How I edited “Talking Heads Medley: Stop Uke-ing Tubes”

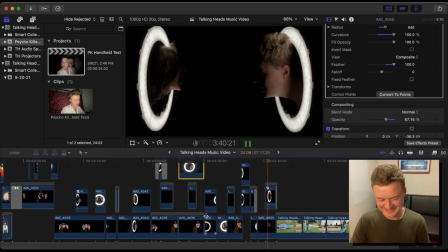(18:42)
yeah playing around now
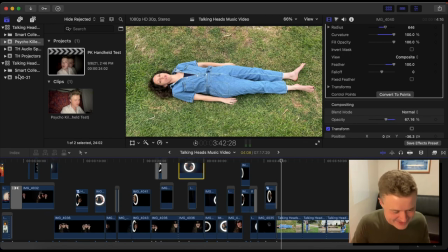(18:47)
the stop motion and she was um so i will do a basically i realized this was too much for final cut to handle i should probably just get a animation program but how do i find this again because i think it was right here talk talking about stop motion
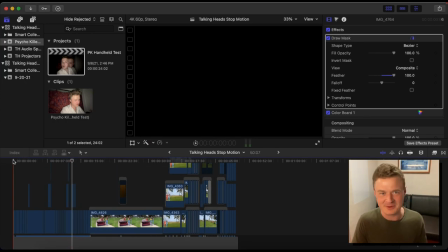(19:00)
this yeah you gotta have somebody helping you when you're doing stop motion i think i think when you're in front of the camera we ultimately
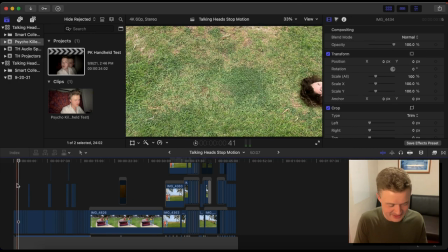(19:08)
had quite i i had quite the hassle of trying to get it
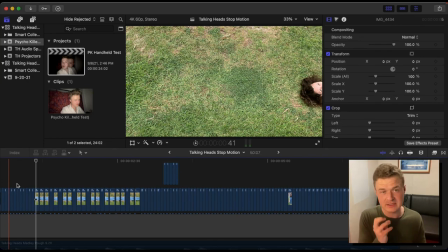(19:13)
all re-timed with our our lips because or her lips rather and then my movements because essentially i was just using my iphone and just kind of hitting press and then telling her to move press tell her to move like just taking a picture but then sometimes
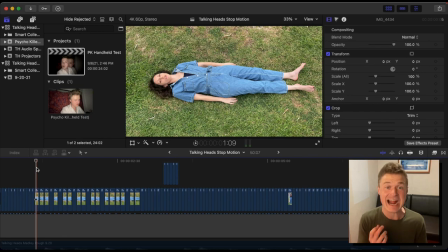(19:27)
the picture when she was lip syncing something slowly i just kept getting this face and we needed more clarity of diction between that and so i basically had to go through and go frame by frame and find which times her mouth lined up with what the words
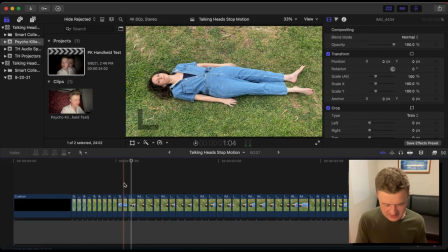(19:43)
were and just went really slowly just kind of scrubbing through but uh you can see each one is almost a different frame length too like this one has uh five frames this one has three this one has four and just really trying to line it up with the music as best as i could so and
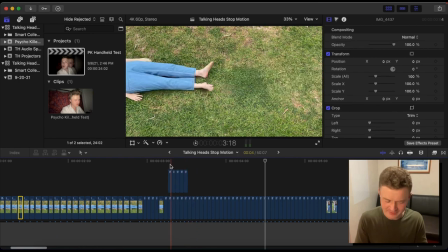(20:03)
then because we didn't have anyone helping us at this point later her friend and Erin did show up and very grateful because it made a huge difference. I ended up having to go, again, frame by frame and rotoscope out, or just kind of fade between the two, so you could see me sliding in as she's sliding out. Give me more control, especially for this next one with the tree.
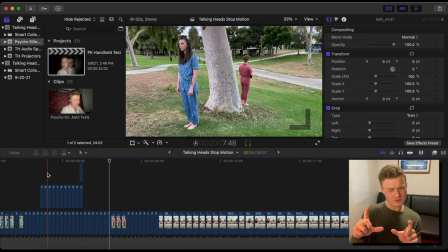(20:25)
I had to, also, I think my camera got moved, so then I was having to reframe that a little bit differently, but there's a lot of forgiveness because it's stop motion and because there's a feather between it to help. But you can kind of if you pay attention to the people in the background, they just like randomly appear at times Here's another case
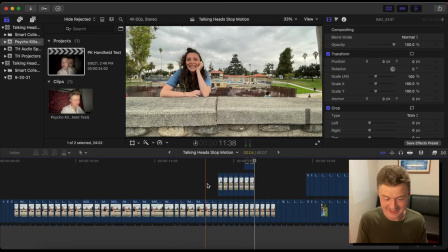(20:47)
Where I really had to stretch to the factory to help make sure that that lined up with the singing and
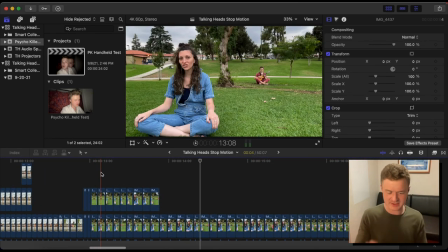(20:55)
then mine faded over And then this was tricky too because then we just had Aaron kind of hitting the button while we scoot forward scoot forward And so there were some times my shot like where I had my hand down and so again We had to move if I remove this one You can see like I ended up having to Kind of bounce between and find her
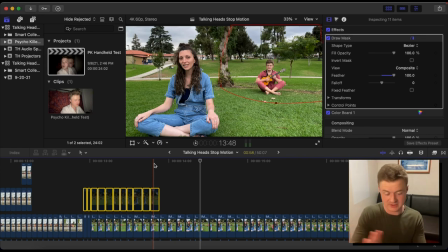(21:15)
mouth lined up the right place and then find my motion to line up Smoothly as a moving forward and this is inspired by the music video. They've got some stop motion in there But my uncle Steve He used to make home videos with my mom of her just like sitting on
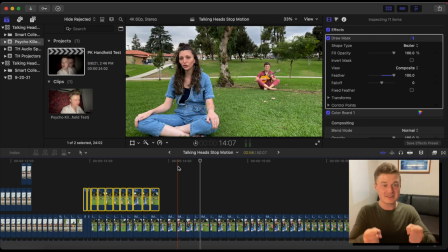(21:29)
the ground pretending to drive a car Just like this and then tell her skip forward skip forward skip forward So then it looks like she's just driving on the lawn And I that was actually my inspiration for getting into video making in general.
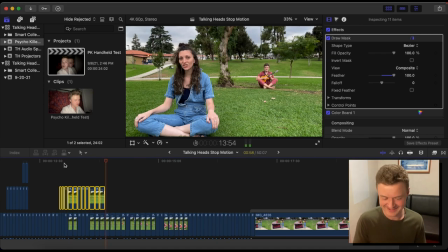(21:40)
So it's a little homage to that Just being goofy.
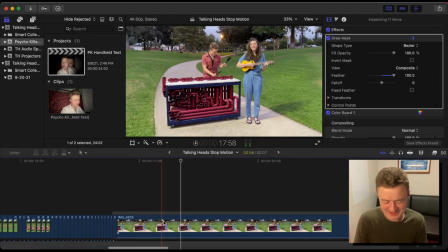(21:45)
Yeah And then this is the last shot of our day where I think we literally only got like one or two takes of this in there and I was kind of upset because I Would have loved to have another angle or different shot or whatever, but my phone was literally dying I didn't bring my charger.
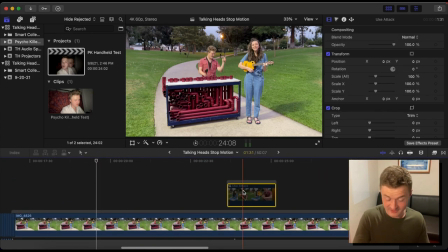(22:01)
It was dumb and this is all we could use. So basically you did that Oh, there was this alternate take after the stop-motion of us together there.
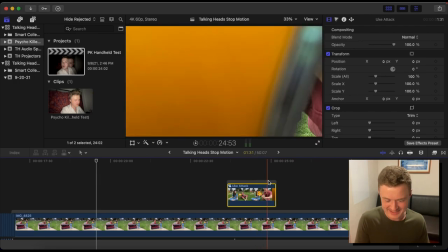(22:10)
I Threw the ukulele at the camera as a potential transition Didn't make the cut because you gotta
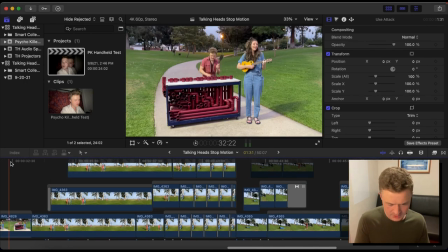(22:18)
Make it work with the video So then we had this like long take and I just found that to be boring on its own So let's yeah,
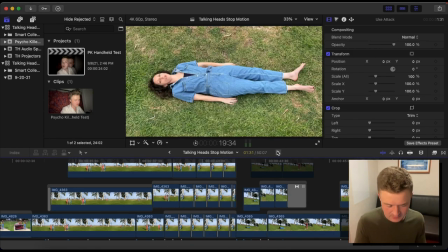(22:26)
let's jump back to the video. So you can see that here